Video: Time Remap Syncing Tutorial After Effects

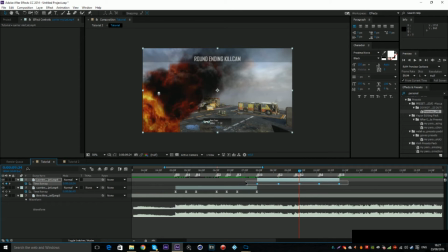500s
I'm not gonna sync the two beats, I'm just gonna sync one. And we're just gonna easy ease those.
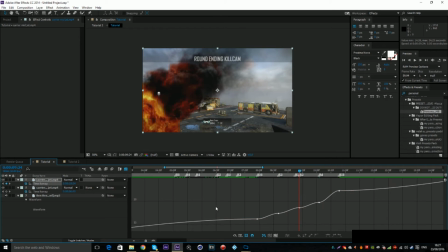505s
Again, you just right click them, keyframe assistant, easy ease. I choose a shortcut. And all we wanna do is just drag this little handle up, drag this little handle down, up again, up again, up again.
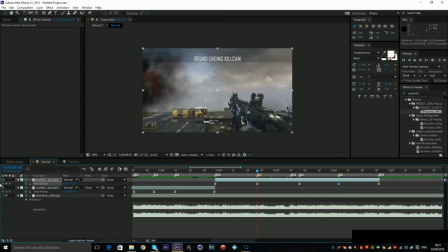525s
Down again. Oh, sorry, I forgot to mention, you want to get to each beat and click the little keyframe button after you set the start and the finish point,
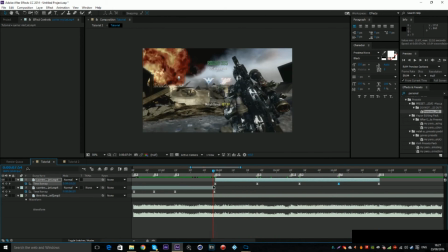533s
because then that way you keep the same kind of time the whole way through,
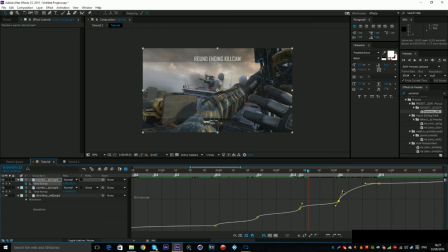540s
if that makes any sense. But yeah, we're just going to drag this one up a little bit. This one's obviously a lot bigger one, so we can drag that one down a lot more.
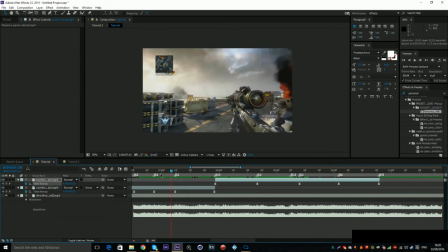550s
Okay, so we're going to view this quickly.
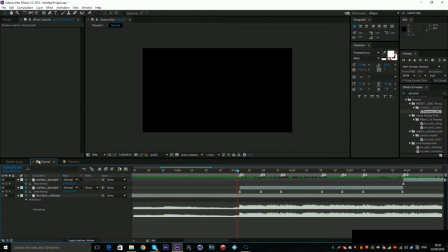556s
Shit, don't want to float it up.
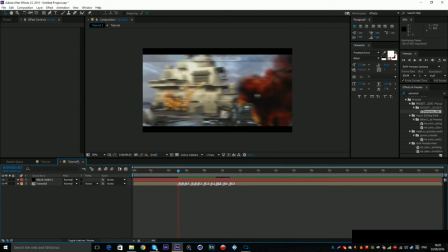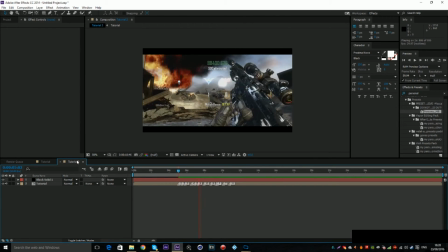565s Let's have a Frank goes boom and Frank goes bad, but everybody hate this dude because this dude rap.
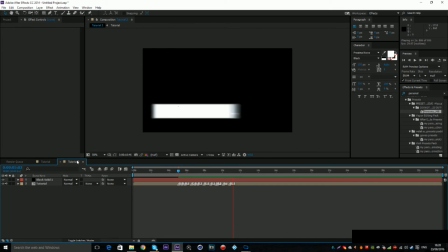570s They say he's whack, flipping the rhythm and spitting like.
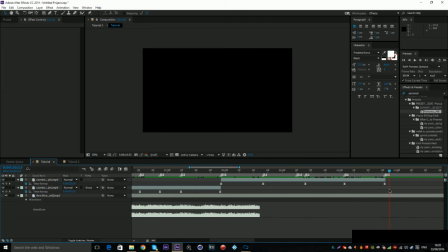573s
Okay, so on this last part here, I think it does go a little bit too far, but all we're gonna do here is we're just gonna go to the time remap part.
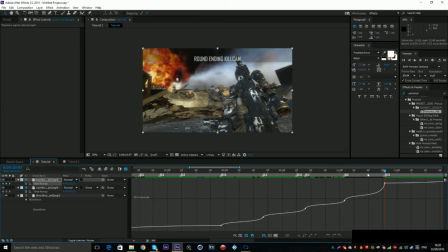580s
And because I dragged it out a little bit too long, we can have a little bit more of a bounce out, so it kind of goes bang, bang, straight out. But actually, I don't like that much, that is a bit much. We can just drag it kind of in a little bit more.
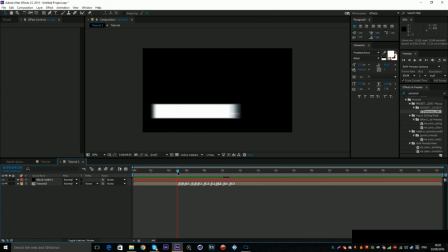592s
And hopefully it won't be too fast. So we'll have a look at that.
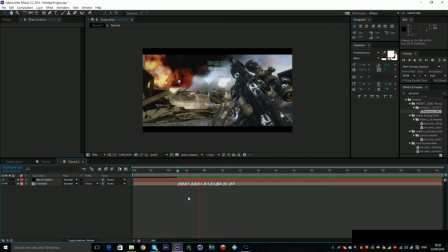598s Frank goes boom and Frank goes bad. But everybody hate this dude cause this dude rap.
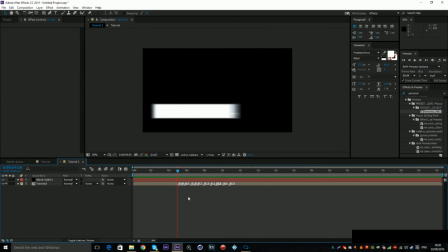603s They say he's whack, flipping the rhythm and spitting like a...
I didn't see that really.
This dude rap, they say he's whack.
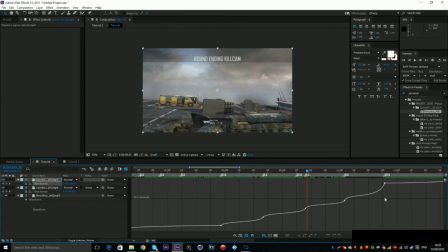609s
No. Okay, so we do want that straight down because we want to have it that much more of a bounce, so just have it like that.
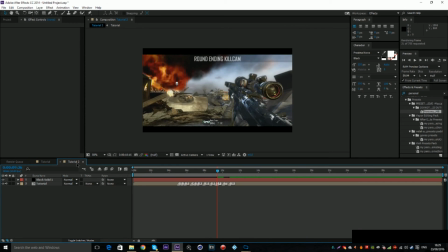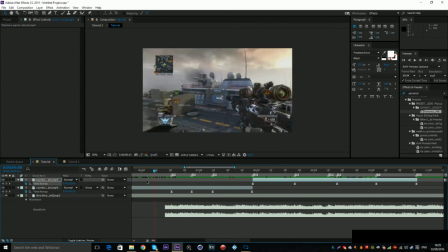623s
Okay, so that is basically the timing map syncing tutorial.
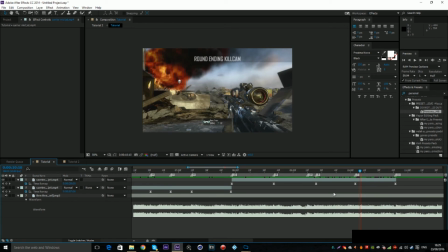632s
I will be doing another tutorial soon, so just leave a comment in the description what kind of tutorial you want.
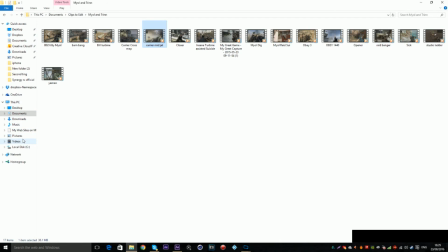636s
I was thinking more of a 3D kind of scene, so if I go to one of my edits quick, don't even ask about all the folders, I've got fucking too many.
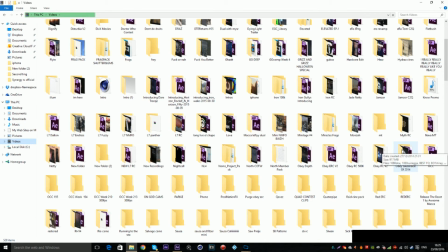646s
Which edit do I do a 3D scene in? It would be a lot easier to just go on my channel.
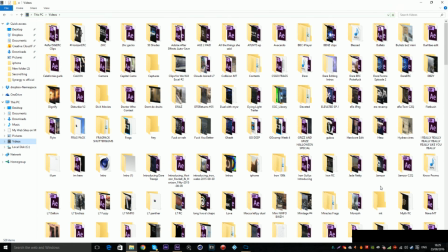656s
Sorry, give me a second, I'm just trying to think.
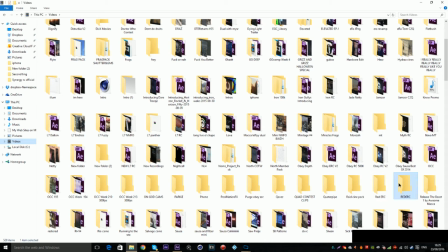661s
I think I did it in my red RC.
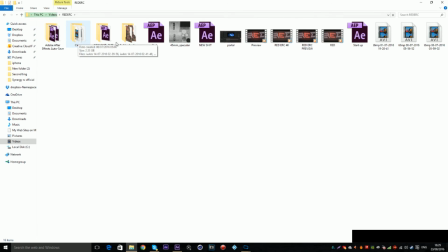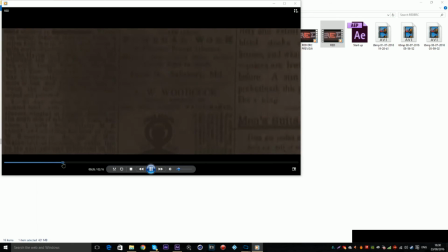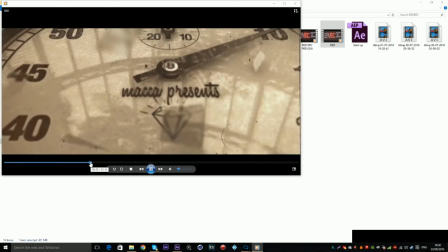676s
Okay, so something like this.
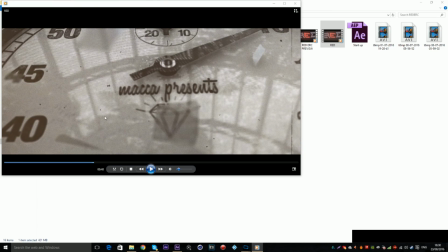679s
Because other than all the little effects and stuff to have it animated in, this is a 3D scene and I had my own text put on this. And I can show you how to do this kind of scene made of element. Then there's a bullet part.
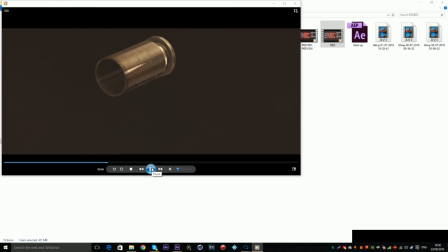691s
This is also another element 3D scene which I can do.
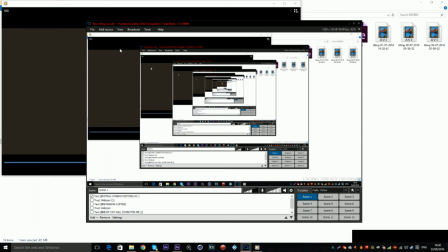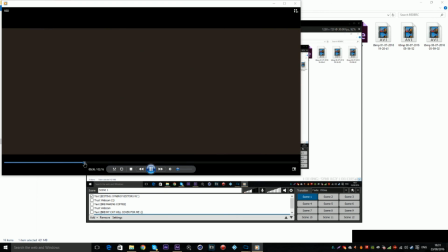703s
But yeah, I could do a tutorial on something like this. This is a 3D scene.
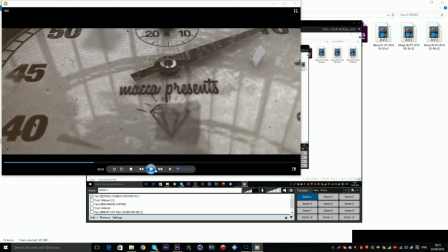709s
Other than all the animations and the effects you'll see, this is actually a 3D scene. All I did was use a camera with some DLF. I turned up the FOV so it looks larger proportion. Used some broken glass and the clock which comes with element, I think, or something like that.
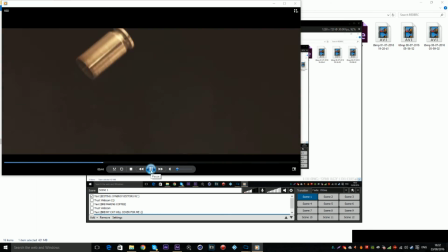728s
But I can show you how to make a 3D scene like this, or a 3D scene like this. Or I could even do a tutorial on how you get your own textures like this onto like bullets and 3D parts.
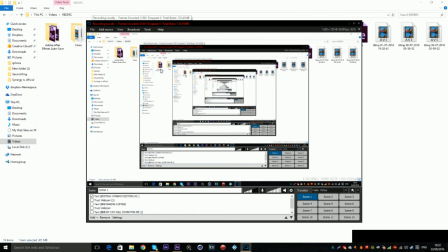739s
But yeah, just leave a comment on what kind of tutorial you want and I'll be sure to get back to you.